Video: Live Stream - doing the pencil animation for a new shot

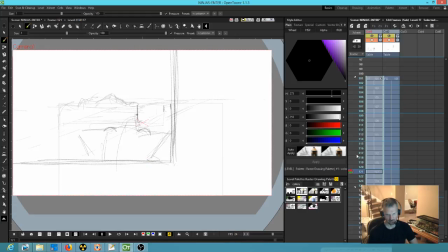So yeah, I like it. Looks good.
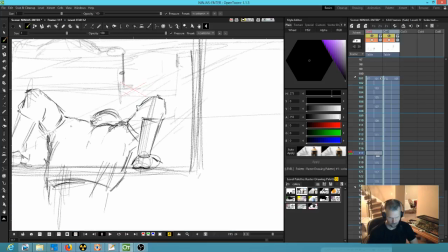Okay, so now let's go.
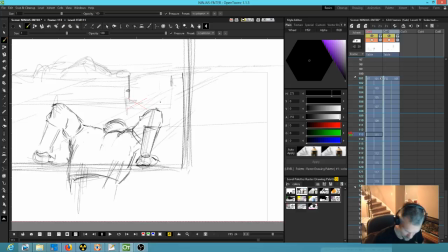We're losing a little bit of volume. Yes, he's a little more barrel chested before that, and he is the leader. He's kind of the beefier guy, so I think we want to let his
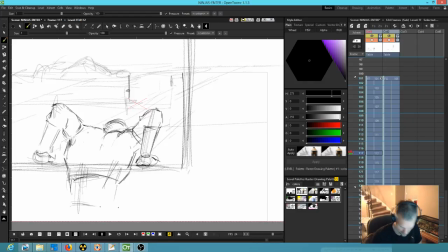costume, whatever you call a ninja costume, because I actually don't know what a ninja costume is called, but let it billow out a little bit. Okay, so now what he basically does is he gets his bearings, and that needs a little more bicep, and then push, push, push.
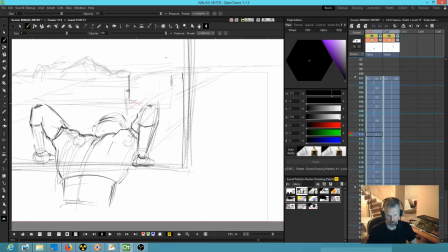Okay, and that way when we come up out of there,
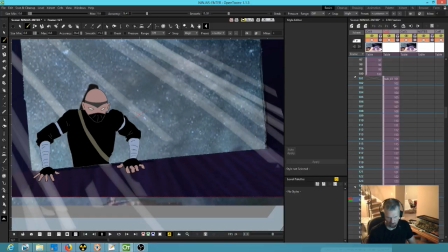he's going to push, and it'll cut to this shot, so it'll basically be like that. So that's pretty good continuity. I'm pretty happy with that.
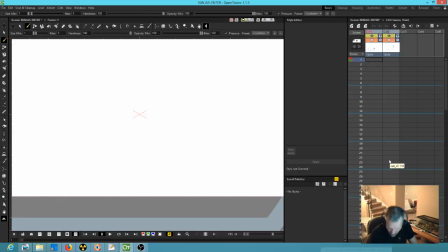It's not perfectly perfect, but it's pretty good.
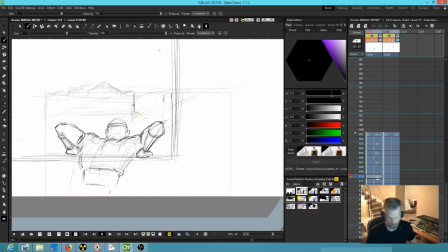Okay. So, alright, so now I'm going to hit the B key and on to the next frame, right? Okay, so there is no way
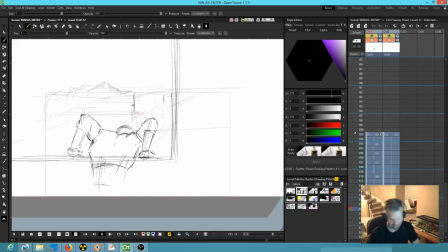this hand or this hand could possibly become... those hands can't move. So even though the sketch kind of shows them floating a little bit, you can't have that. So what we've got to do is, let's hit the S key.
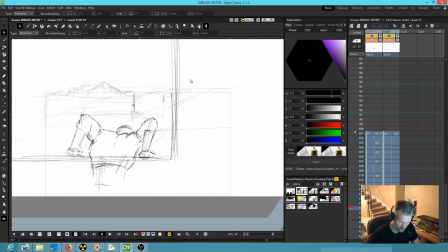Hello? S key? S key. So what I'm going to do is grab this, go to the next frame, and just paste it in.
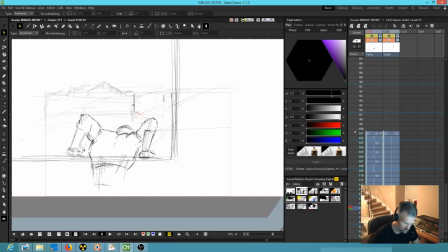Go to the last frame, hit the S key, grab that, Control C, next frame, paste it in. Because at least then I'm keeping my bearings. At least I know he's going to be anchored in the same spot, right? Okay, so B key. Okay, so what is happening here?
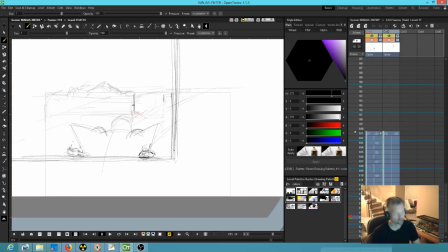As he pushes up, his elbows are forced out, right? Okay. His elbows are forced out. And frankly,
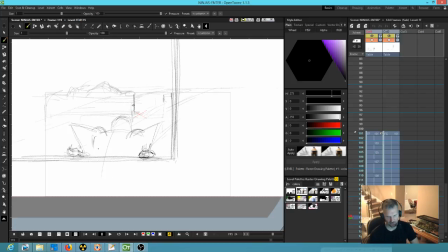the first move he makes is going to be more of the elbows coming out than anything, because his body really doesn't go up yet. So that means that this stuff isn't going to move too much. Little bit, but not much, because
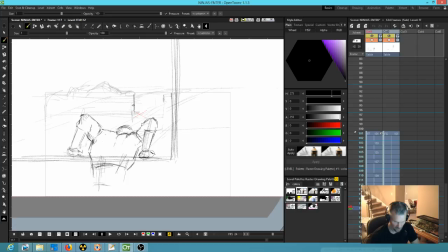this is all about getting this elbow here needs to come out to there, like that. You can even see it. Just making that one little mark shows you. Okay, it's being forced out so that he can get the leverage to push up, right? Okay, so now let's make it simple.
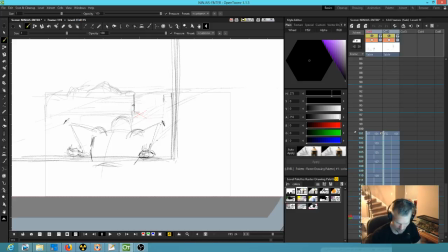If we know that that's where the anchor points are, then let's go ahead and draw a quick guideline here. His shoulders, let's just do sticks and balls. Let's say the shoulders here, shoulder, shoulder.
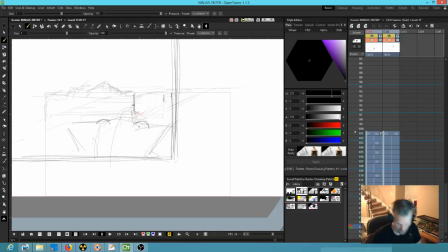Okay, and let's follow this through, just because it's less guessing later. You know, you don't want to try to create finished art and then find out that
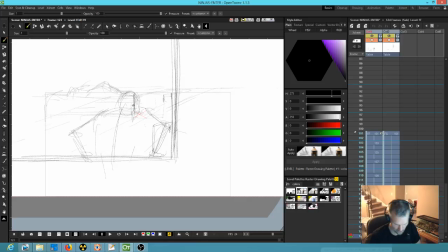you know, that you drew it in the wrong place or whatever. Now, so this is a really interesting move, because when he goes to here, so there's his, you know, his elbow, or I'm sorry, his shoulder joints. When he goes to here, what's actually happening is this arm that was pushed out is now actually coming back again.
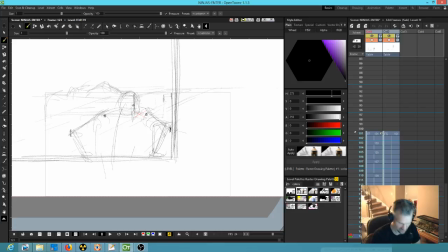So the foreshortening would be something like that. So it's a very, you know, physically interesting move to make.